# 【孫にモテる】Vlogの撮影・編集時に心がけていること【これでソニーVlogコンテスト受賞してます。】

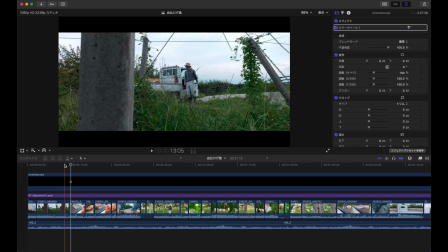371s
この前のこの流れから畑に来ましたよで降りてきましたよ
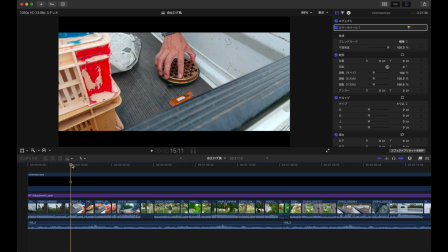377s
で次がこの手に持つシーンじゃないですかここが荷台に手を伸ばしたそこからのこの何に手を伸ばしたかっていうこのカットに繋がるわけですよねこうすると結構自然な
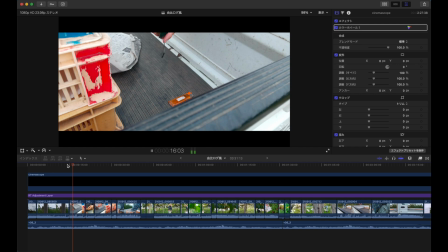391s
流れでこう見えるわけなんですよねスッと撮ってで赤取り線香を撮るんだで火をつけるんだ
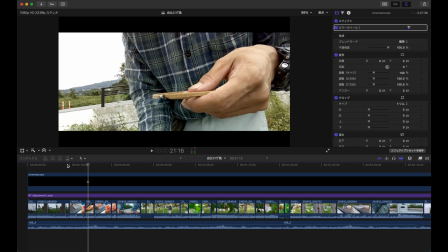399s
でこうつけてで実際手元を中心に撮ったショットなんですけれども
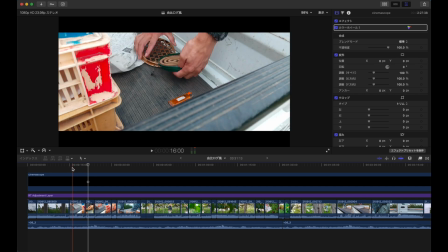406s
テンポよくさっき言いましたけれどもここで14秒から20秒6秒くらいかさっき言った3秒5秒のそのリズムで
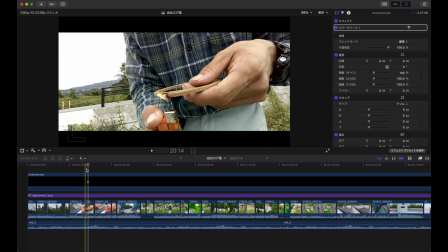416s
だいたい5秒くらいで来てからのここのショットからの
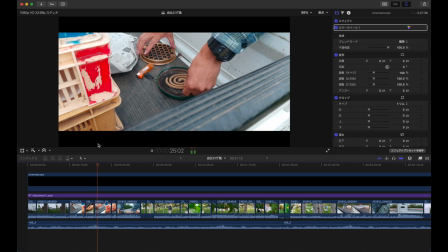422s
3秒か3秒でまたここのショットに戻るっていうこれが一連してカトリ線香を取って火つけます
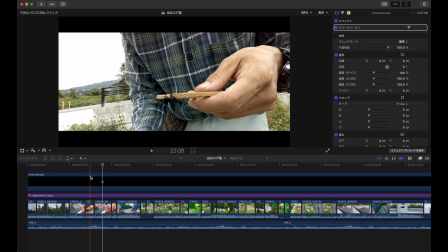432s
このままこの今表示されているこのカットをなくしてから
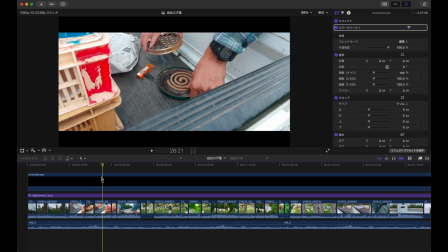437s
またねここに戻るって言えるとこれ結構長くなっちゃうんですよね
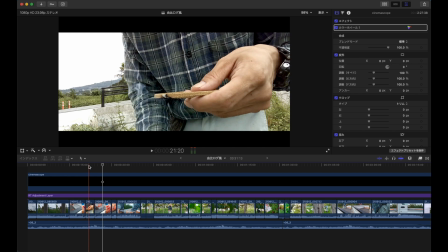443s
なので一回ここで手元の映像これ入れることでカトリー線香しっかり火つけたんだなって今これつき終わったシーンですよねつき終わってちゃんとついたなって
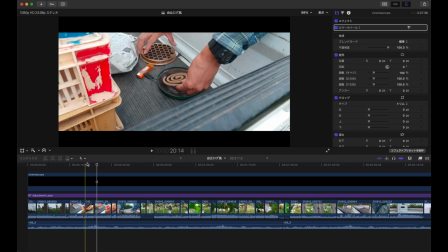458s
こういう風にできるわけですよね実際カトリー線香つける時って皆さん経験あると思うんですけれども
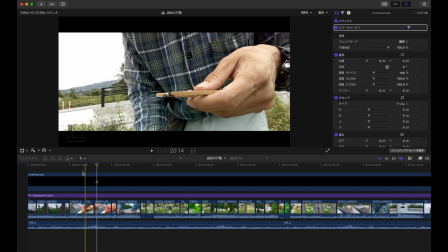464s
なかなか火つかなかったりとかするわけですよとなるとこのこのショットでずっとこう長回しすると
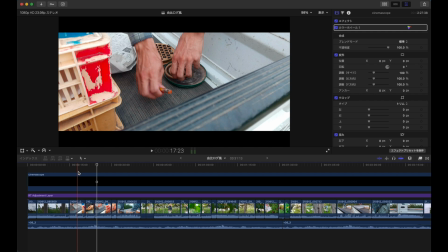473s
もしかしたらこうもっとあの10秒どころじゃなくてね2,3分ずっと回しっぱなしっていう風になるわけですよねでだいたいこう編集するときってカットするわけですよ余分な部分をなくしてで火をつけますでつけ終わりましたっていう風にカットすると思うんですけれども
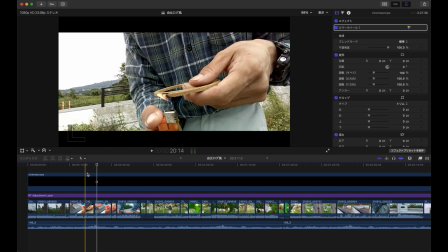493s
ここのシーンだけでのこのカットをするよりは一個ここでねこの別のアングルからカットを
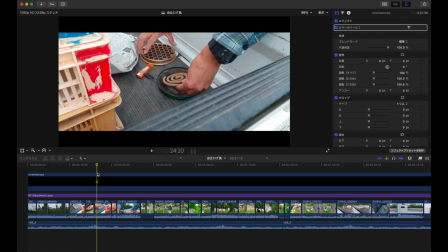502s
この映像を挟むことで自然な流れでこう行くとこれもう一回ここだけちょっと見てみますね撮りましたで火つけますだけど実際こんなにね
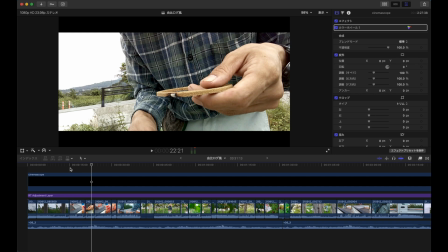518s
あのすぐには火つかないわけですよだけどこの映像2秒3秒挟むことで自然な流れになってでまた起きますとこれでリズム良くテンポがうまくね構成作れるっていうそういう感じになりますね
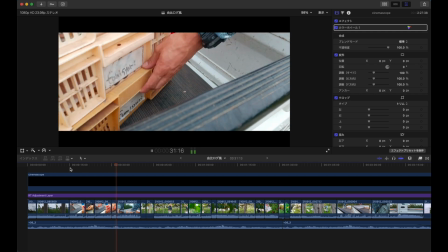535s
でなくなってはい今度箱を今いじりましたよね
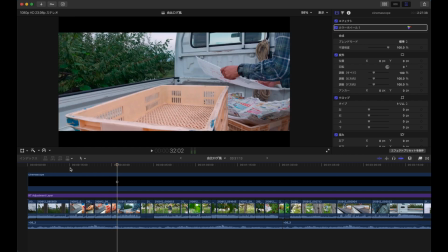541s
ここ箱をいじって何をするのかなっていうその次につながるわけですね
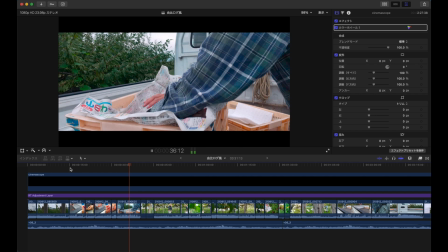546s
でウレタンを敷きますで新聞紙を敷いてなんかこうやってコンテナの準備してるんだなで取りました
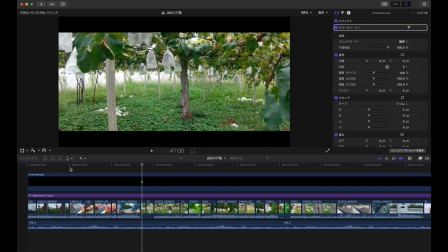555s
で取って次さどこに向かうんだってこう視聴者が見るときにこの広角ワイドショットにつながるわけですねこのブドウ棚こういう風に袋をかかっているブドウが今ここあるんだなっていうのを見えるわけですよね
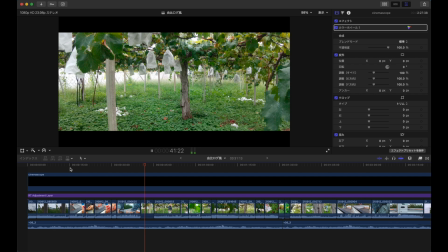573s
で、ここを見ていくと、こんな感じで、今のこの2つのこのショットとこのショットでぶどう棚、
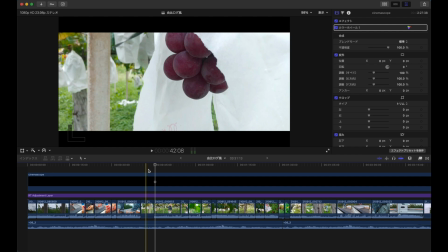586s
ぶどうの畑でこれから撮るのかなっていう、
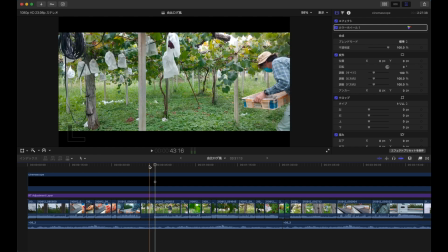591s
そういう風に思わせるというか伝えることができます。この2つのショットだけで5秒ですよねだからだいたい2秒、2.5、2.5って考えてもテンポよくこの2つ挟むと
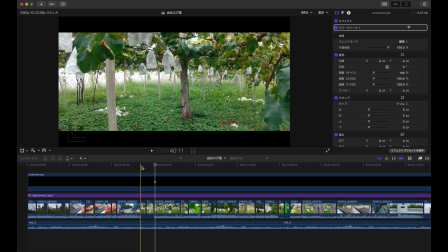608s
で、ちょっとね、ここでこの2つのショットを入れるときに